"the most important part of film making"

First, I'm going to go through the most commonly used camera angles and when it's best to use them, starting off with the wide, medium, and long shots.
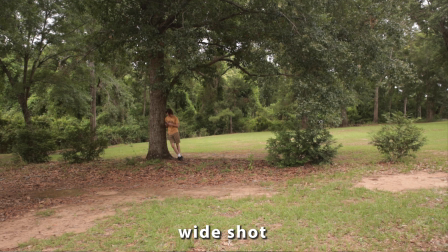254s
The wide shot is often used as an establishing shot, to show in the beginning of a film where you are.
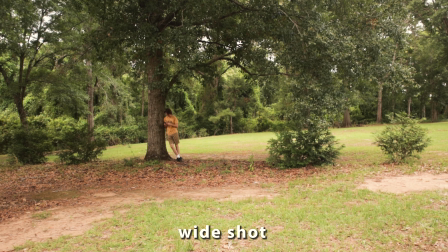259s
It gives more information about where you are because you can see more around you, so that's why it's good to be used as an establishing shot. However, it can be used wherever you want to in a film, it doesn't have to be in the beginning, obviously. The long shot is closer than the wide shot, but further away than the medium shot.
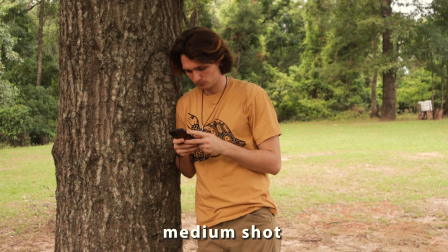272s
It still gives you information without getting in too close. It usually shows the whole body. Medium shots are usually used when you want to focus on what your subject is doing, from the waist up.
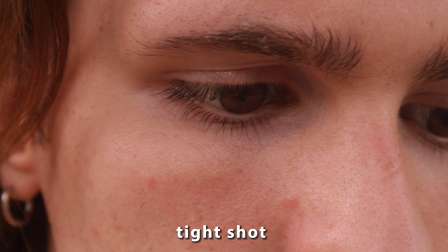280s
Tight or close-up shots are for extreme detail, like maybe somebody's eyeball or somebody tapping on a keyboard. It's for much more detailed shots. Next up are low angle and high angle shots.
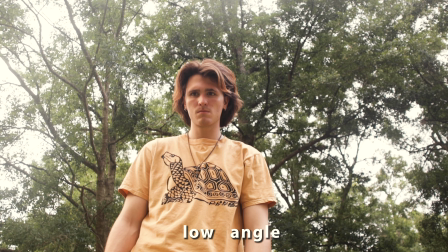289s
Low angle can be used to make your subject appear more powerful or in control, and a high angle shot will make your subject appear more inferior or scared.
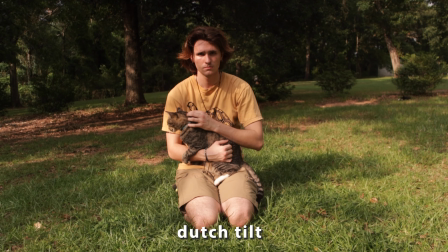296s
The Dutch tilt is used to make your audience feel uneasy or nervous.
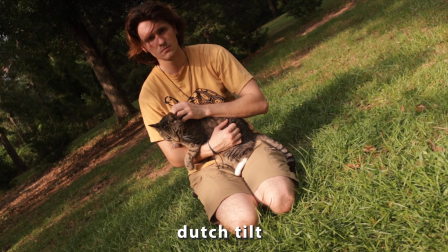301s
It looks off. Good filmmakers can find ways to use this in their films.
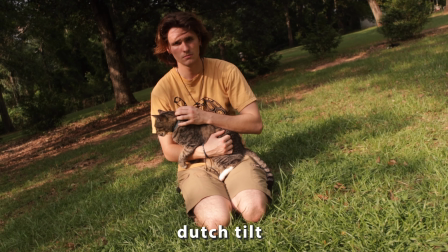306s
If your subject is feeling off, slowly tilting to a Dutch tilt can make your audience feel that emotion that they should be feeling. It will make them feel off with the character. Last up is the over-the-shoulder shot. This shot can be used when two people are interacting or having a conversation.
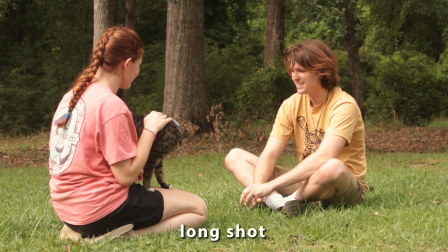319s
You can cut between an over-the-shoulder shot, a medium shot, a long shot, and maybe even a wide shot to film a whole conversation. These aren't all the camera angles out there. That would take a video in and of itself. However, these are my favorite angles that I use and the most common ones that you can use in your videos. And by using these angles, if you're not already, it can absolutely up the quality of your videos, whether it's a short film, one of these videos, or whatever. You can use these in any way. If you like this style of video, then let me know by subscribing and commenting something creative. And let me know if there are any other videos I can help you guys out with, because I love making these videos for you, especially if you enjoy them as much as I do. With all that out of the way, I hope you guys have a good rest of your day, and I will see you later. Bye.